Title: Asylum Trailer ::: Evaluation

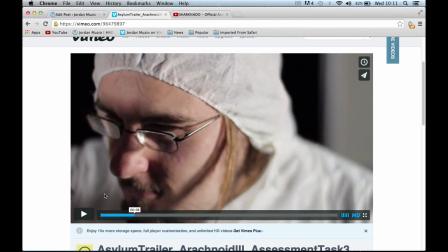We know that the subtle things that were involved in the script, by saying that it was, you know, it's too dangerous, somebody else wouldn't agree, blah blah blah.
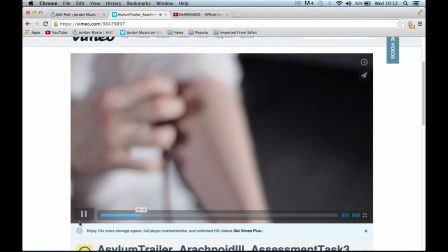He then does it, and obviously the fast fade to blacks
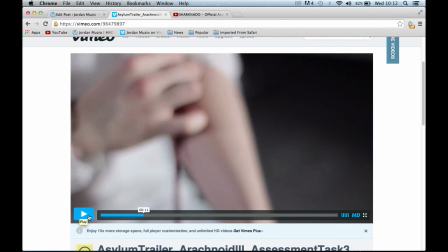again indicate a passing of time, something different. He's on to something else, but creating a montage sequence at the same time.
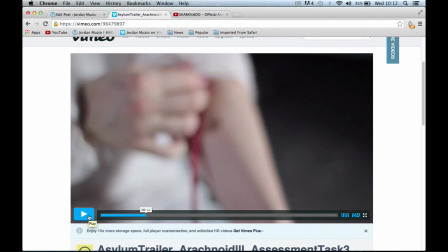It's still in the same place, but a montage sequence, because obviously it's a trailer. We had to, we couldn't show the whole scene like we wanted to. I mean, in theory, when we were in actual production,
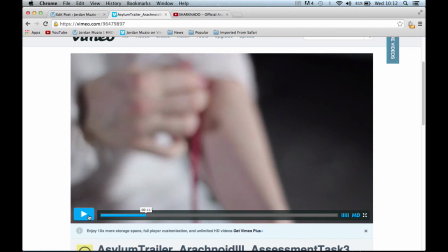we had to kind of make the full scene as a short film so that we could pick parts out of it to actually be part of the trailer.
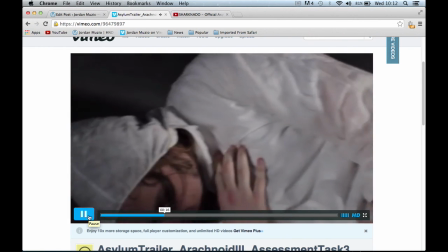We know that he's had a struggle, but what is it? I mean,
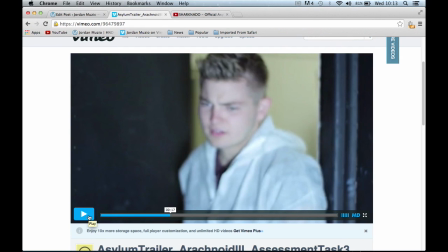going back, I think that because of our time scale and a couple of time management issues, within this scene, we should have had it spilling onto something.
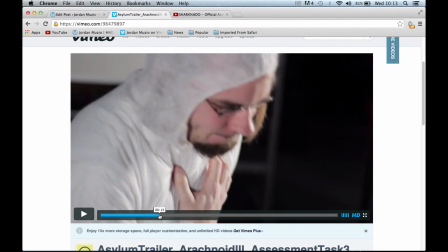You know, we know that something's gone wrong, but the right thing hasn't gone wrong. So it should be this guy here that
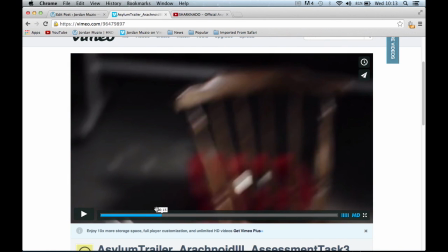you know, is turned into the spider. However, he just gets dragged off by something.
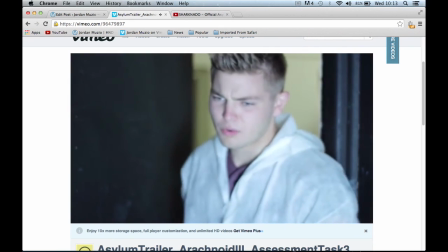What have you done?
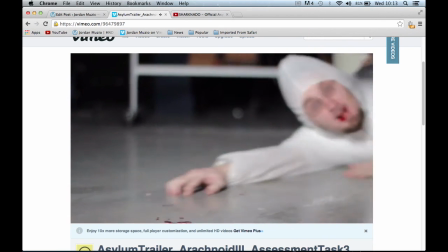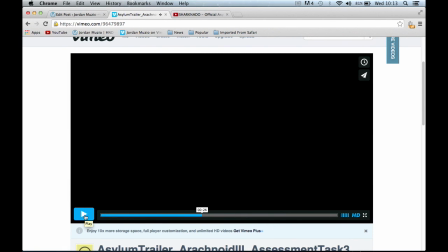Okay, so cut to black, quite a long cut to black because it's kind of an overnight thing. And
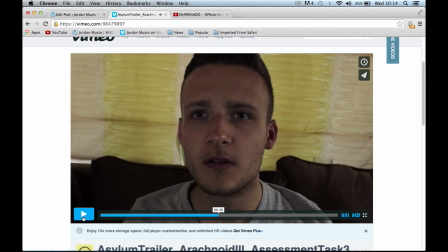fade up, which basically again shows the passing of time. The quietness in the music again adds some dynamic range to the sound of the trailer.
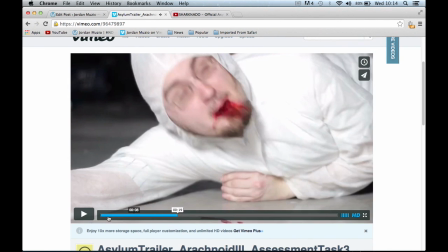We've got a break in the music here, which makes what he says more important. That we can, you know, that we can hear it.
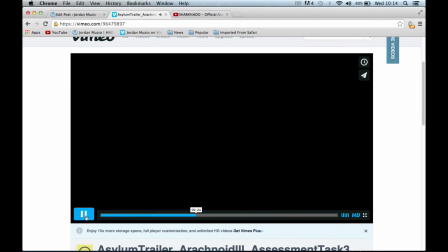There we go. And there's some, obviously,
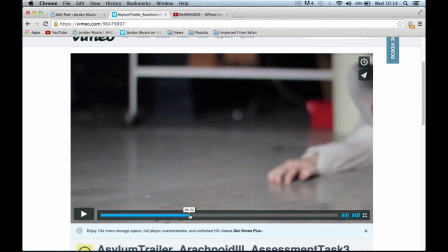some Foley sounds in there that we use from the original footage, and I think that run is what we used as well.
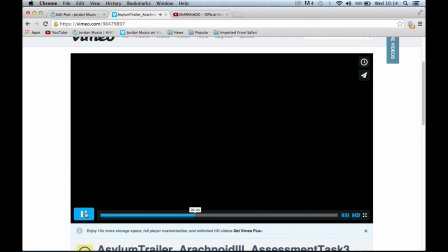The original run, and the original scream, and the original door slam, just with some reverb added onto it,
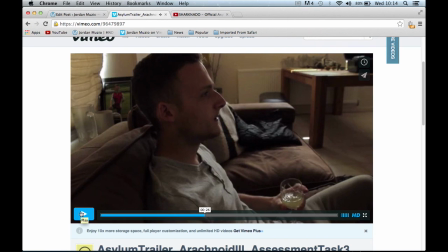to make it a little bit more dramatic. And I think I added another sound of almost like a low boom to emphasise it as well. And I think, and I also took out, I used a
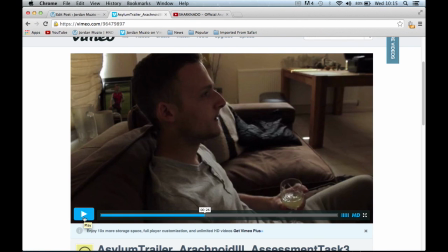low pass filter on it, so that a low pass filter. I always get those two mixed up. So that I could cut some of the higher sounds out and make it more bassy.
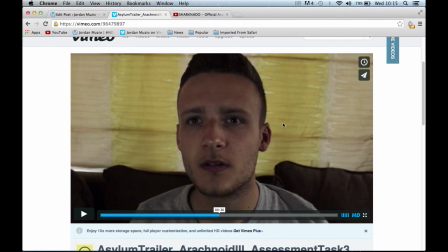So here we've got the news flash to go with the flicker of the telly on Sergeant Johnson's face, just here.
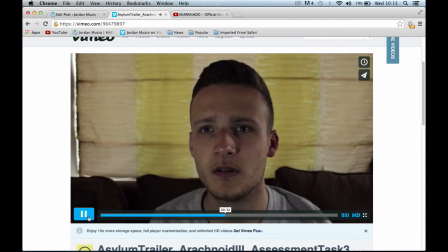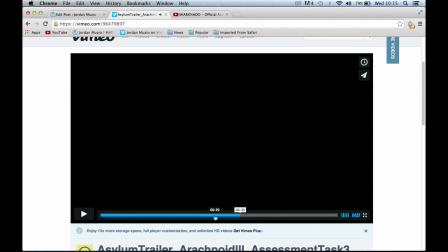Again, we've got another build-up of music. It fades to black, but it's a dramatic fade to black. There we go.